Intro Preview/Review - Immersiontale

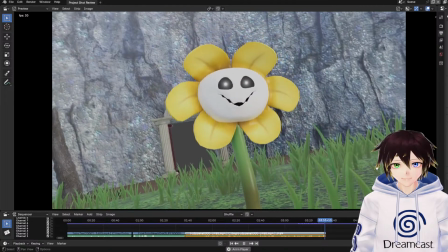(16:39) You just want me to suffer.
So that's where I've got up to at the moment with that. In terms of
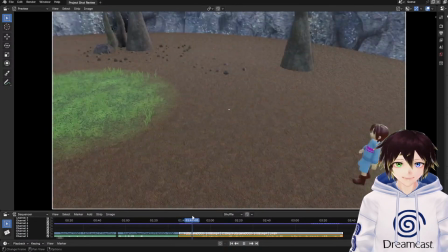(16:48)
proof. So in terms of this bit, yeah, I need to fix the her keying as we come in there, so that it's not jittery.
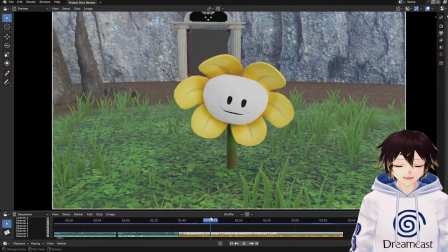(16:58)
Flowey's interactions are alright, but my main concern now is the camera from certain perspectives here,
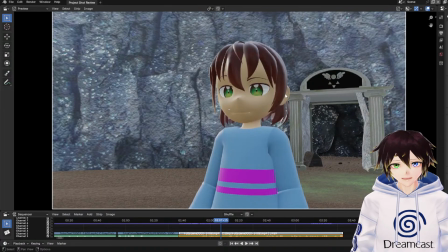(17:04)
because we've got the backwards and forwards, with Frisco's on the right, Flowey always on the left. That way you can clearly see where they both are in relation to each other on screen at all times, no matter what,
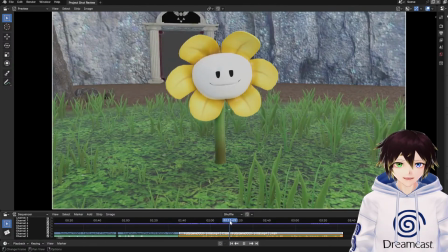(17:17)
with the wider shots being used mainly to show the rest of the surroundings.
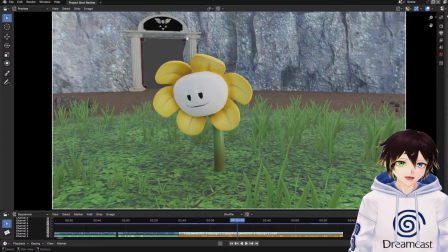(17:22)
Another note being that in this section in the background, you will be actually able to see the rest of the ruins later on. They are actually there, I've just not hidden I've unhidden them for the time being. Sorry, messing up here. I've hid them for the time being, just so that it doesn't lag on frame rate, right?
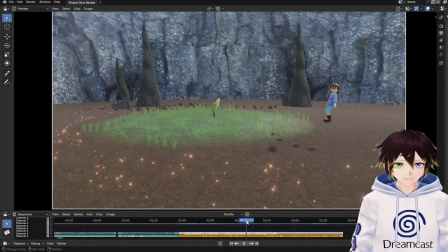(17:42)
In terms of Flowey, I think I've got him animated a little bit.
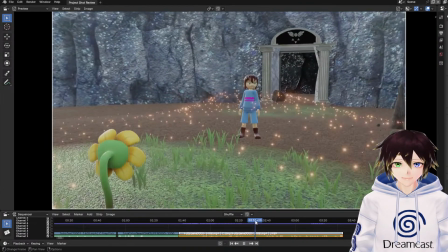(17:47)
You can see him slowly there, blowing in the breeze. Hard to tell, but he is actually animating.
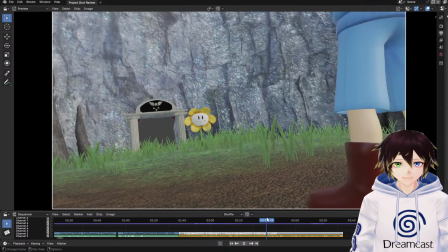(17:55)
After this bit, I don't think it's bad, but I think instead of using these long shots,
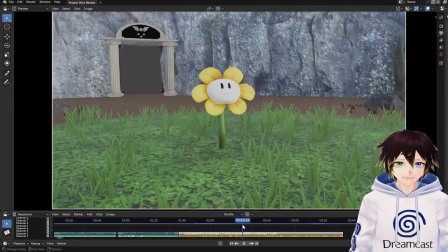(18:01)
like a lot of the time, because I do like the long shots, what we're going to have here is the,
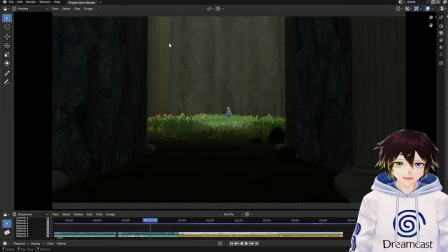(18:08)
very similar to in the first bit here, I want the same effects that I've got here to be present over the top of Flowey.
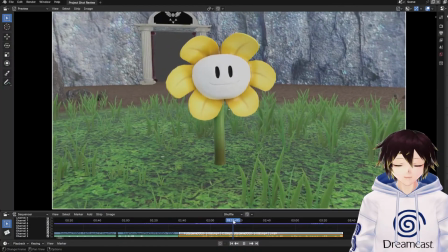(18:16)
So we'll still get that. So it's all going to look pretty.
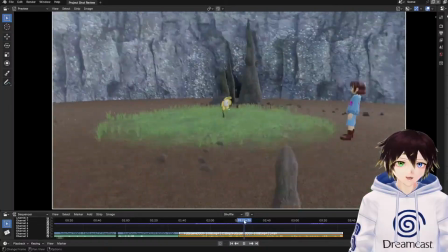(18:20)
But I think what I want to do is, after this bit, because this was a smart sort of like choice to have it turn around,
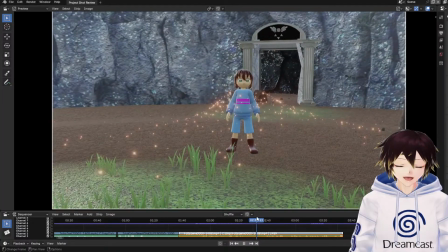(18:26)
show all the effects, show Frisk moving backwards, and then go into a close-up camera transition. It's just smooth without having to do like that cutaway, right?
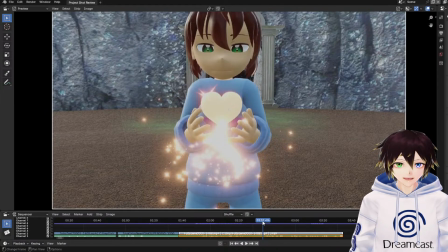(18:37)
So I didn't want too many cutaways here.
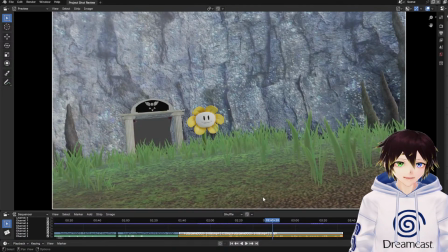(18:42)
But obviously, when you have two characters talking to each other, it's a case of maybe having them.
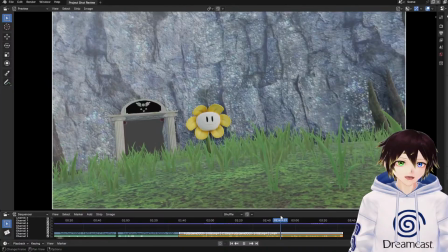(18:50)
So you can see each other's reactions, although maybe, like, for that, I can have Frisk, like a camera over Frisk's shoulder looking at Flowey, or maybe a little bit more of a close-up,
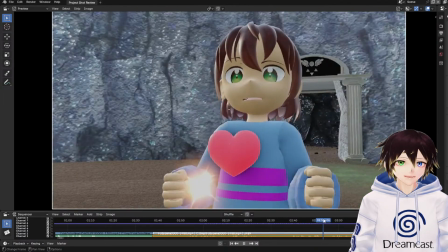(19:01)
because I want to kind of vary it instead of having kind of the same shots, over and over and over again.
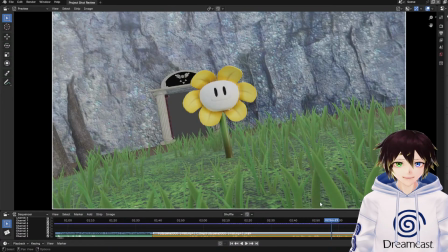(19:08)
Could improve today if you need to swallow it. Oh, okay. Sweet! That's going to be good. Cannot wait to see the dramatic shots from Mad Dummy. That's going to be funny when we get to that.
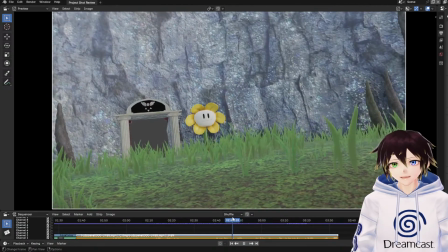(19:17)
But yeah, the interesting thing as well here, somebody commented on it. This was when I was going over
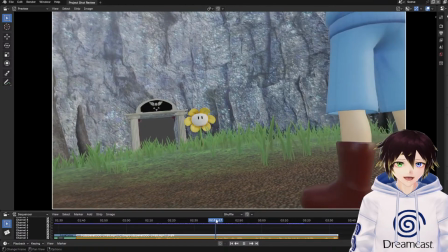(19:28)
this is something going over shots that I mentioned in development of this as well,
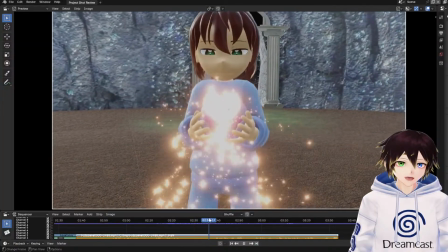(19:33)
is you'll see that apart from the beginning bits here, as the scene goes on, we actually get more of a Dutch camera angle on Flowey.
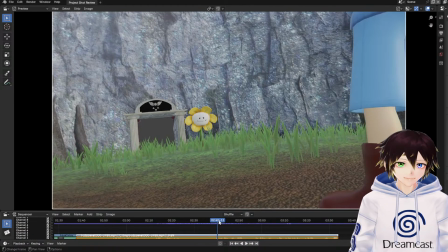(19:40)
And it's mainly to hint at that there's something unsettling or unnerving about Flowey.
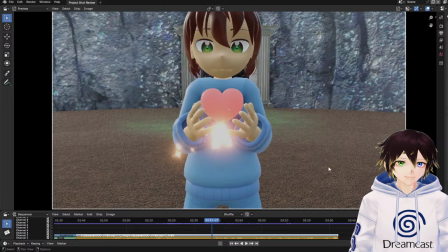(19:45)
So we'll always have Frisk be sort of like flat on or, without an angle on it.
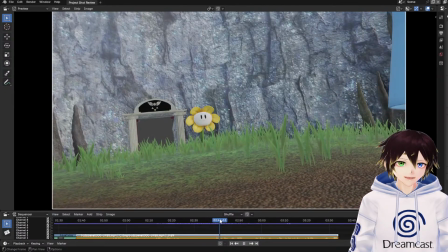(19:52)
Flowey always has a Dutch angle after he starts sounding more sinister. So
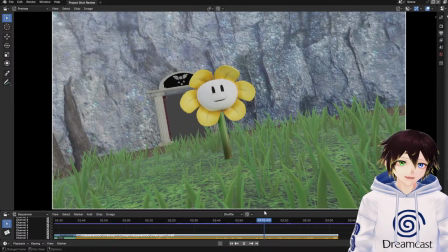(20:02)
we got this going on. When Flowey starts sounding very sus, like here, hang on, and you get that facial expression, because all these facial expressions really are copied from the actual game themselves, and then I've just reenacted them in real life to get the timing down for them,
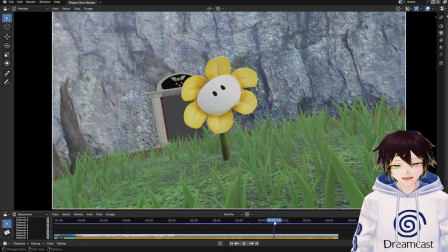(20:20)
with a little bit of nuance with like head tilts and things like that, and then I've just animated that. When he gets to there and he gets like really sus, that's when we get Frisk coming in a moment.
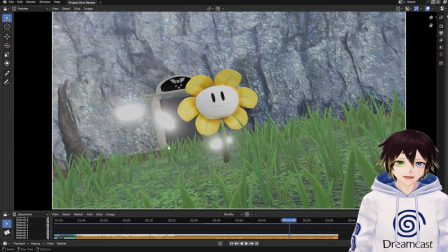(20:34)
Where is it? For the effects here on the seed bullets,
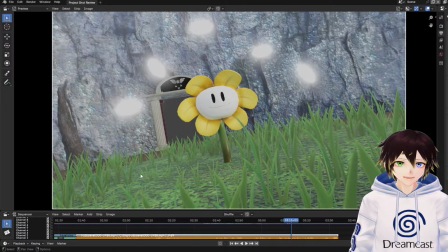(20:40)
I honestly don't know what to put there other than like popping up from the ground, you know, like dirt. Thanks, Damon.
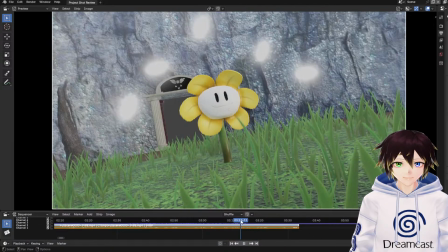(20:48)
Nice to see you in chat, by the way.
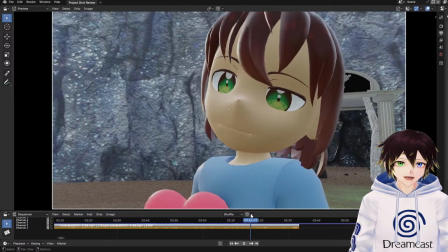(20:53)
So other than like dirt, I don't know what to put there because I tried doing another particle effect last stream and it was just a bit too much.
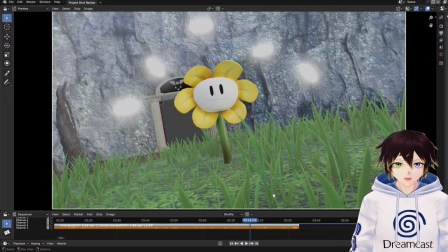(20:59)
So
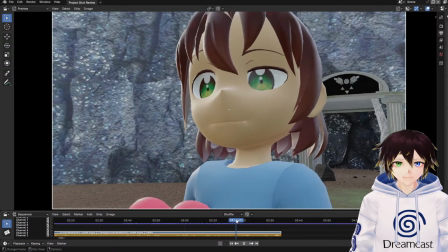(21:04)
after that, like here now, this is Frisk's reaction where Frisk
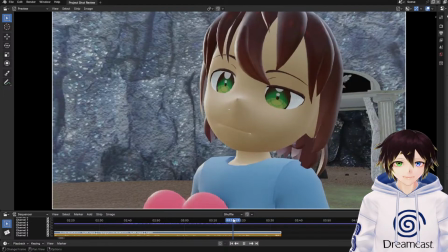(21:10)
looks at them with what they've said and what's also hovering over the head.
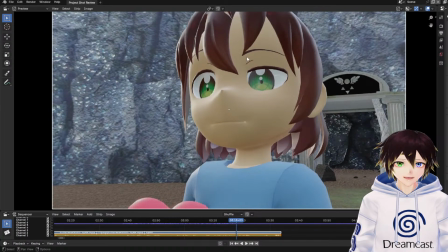(21:16)
And it's like, really? Really? You can see because of the eyebrows being raised and the eye kind of just like, what?
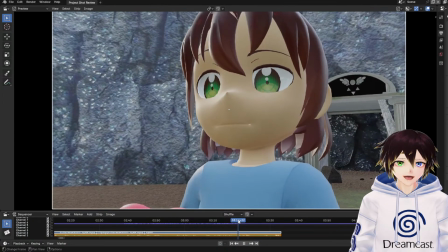(21:23)
You know, and then the slight look to the side with nervousness.
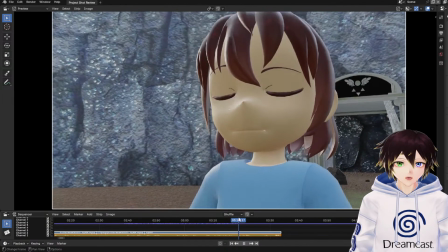(21:28)
And then it's like, and then starts walking backwards just in case, right?
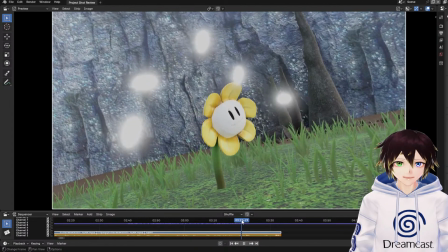(21:33)
And for this bit, this is what I was trying to get the timing on recently, where we've got the bullets sort of like spinning up.
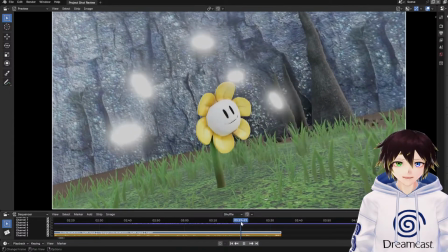(21:41)
There is a bit of a wind up. They do actually go forwards a little bit. You can see it just here.
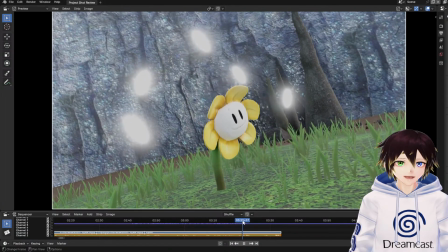(21:45)
It's kind of subtle at the moment though with this camera angle. You can see the come forwards slightly, then they go backwards as if you're just about to throw a punch.
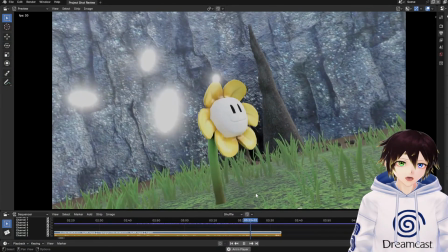(21:54)
And then they fly off, but they don't fly off altogether. They fly off kind of one after another.
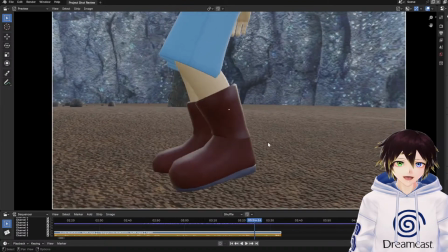(22:00)
They're supposed to be really fast there, and then we've just got Frisk being a bit clumsy. With that, what I need to do,
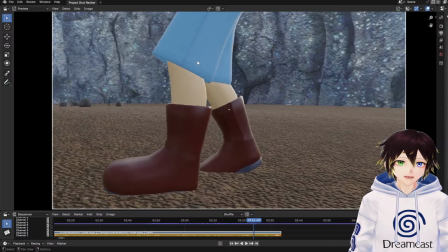(22:08)
potentially, is make sure that knee is a little bit higher up so that the foot isn't clipping through the floor.
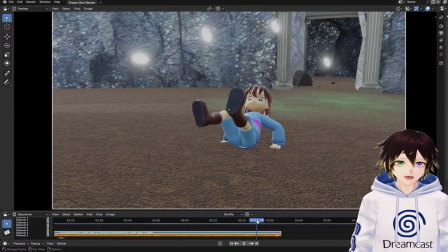(22:16)
And then we go, whoop, goes flying backwards, right? And then the bullets go over the top of them.
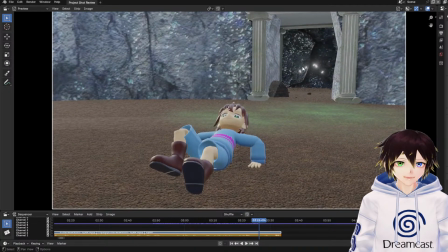(22:24)
When they reach there, I want to have an impact effect, which is why we linger on that for a moment.
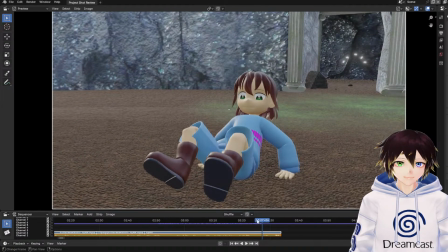(22:30)
And also because I don't want the camera to like zoom around too quickly. Because you want to like basically focus on the impact a little bit.
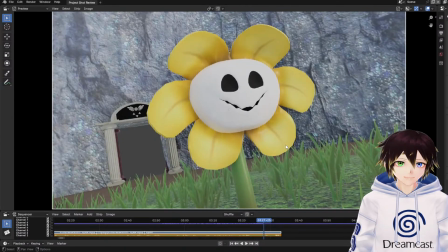(22:39)
Right? And then that's when,
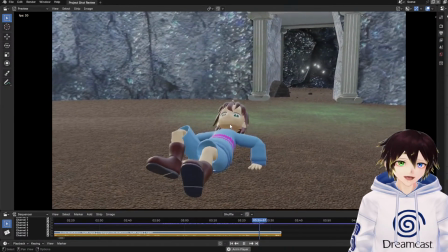(22:42)
well, what I want to do is, because they get up a little bit too quick there, what I want to do is have the head come back up slightly slower.
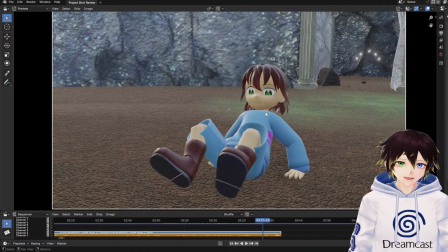(22:51)
And then be in this position, right?
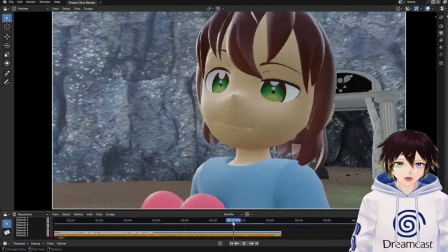(22:57)
Zoom their eyes out. Oh yeah, no, like totally. This is like up until I'd say here, right?
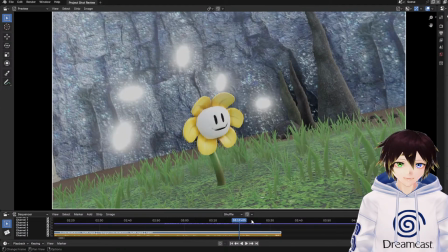(23:05)
When they actually step backwards, all that is like basically final stuff, you know, as in like they I've totally like worked on this for ages to get it to like that.
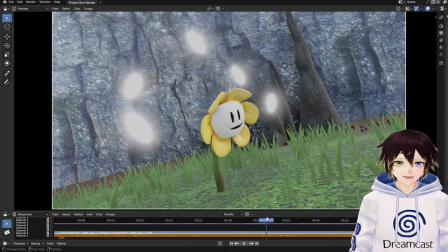(23:19)
But from here onwards, for Frisk at least, where is it?
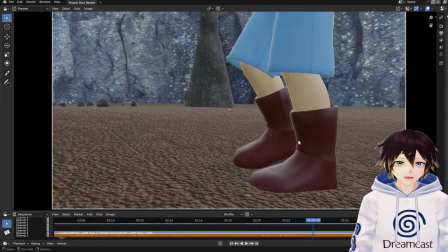(23:26)
Here. This is all new stuff, so that's why there's been no like facial expressions or anything added yet.
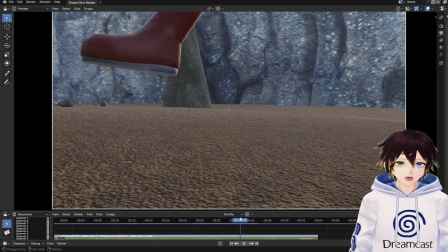(23:32)
This is literally like within the past day or so I've animated this, so that's why they don't have any like
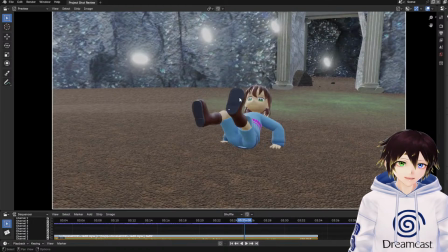(23:41)
sort of like mess around on their eyes or whatever or face to show proper expression yet,
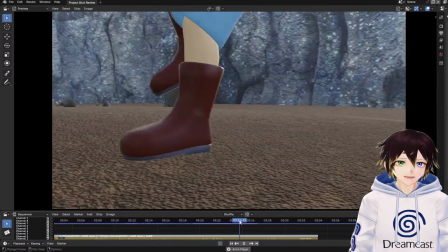(23:46)
and also why the hair doesn't react properly as well because the hair's just stiff, you know,
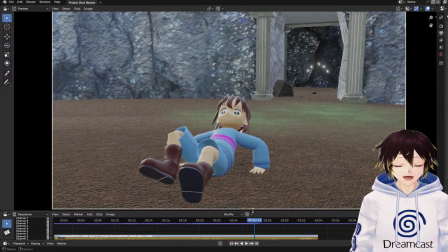(23:50)
because there's no physics on it at the moment. That's something that I'm gonna be fixing in a bit. It's also why the bullets stay there as well. Oh, see you later, memes. Frisk has plot armor. Frisk has dumb luck. Frisk has literally dumb luck.
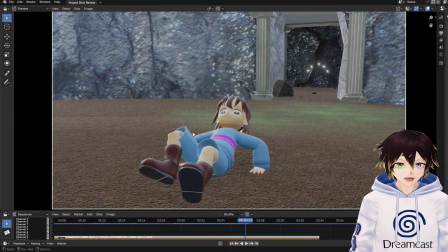(24:09)
That's how we're going to start this. Maybe add a wet patch. Wet patch would be good. Evie? Evie, I don't think you've seen all of it, right? Because I'll show you if you need to. Too much gel to get Mio's attention.
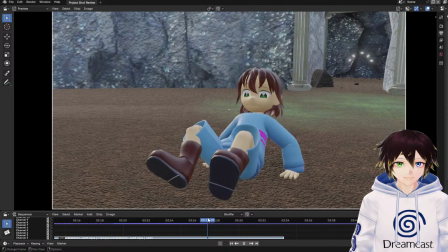(24:28)
So from here onwards, what we're going to do is we're going to have Frisk looking at Flowey.
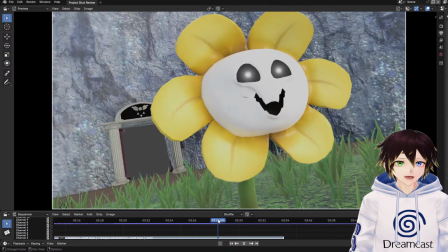(24:39)
And I don't know whether to make this a close-up or a long shot,
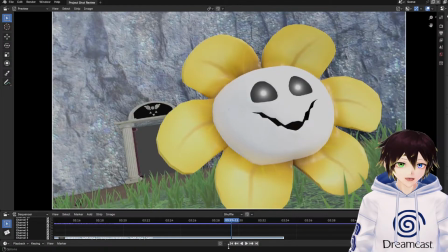(24:45)
because the change in face is important, which is why you do a close-up.
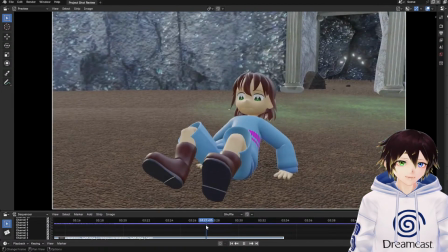(24:50)
But a long shot as well would show, I mean, it'd just show Frisk's over shoulder.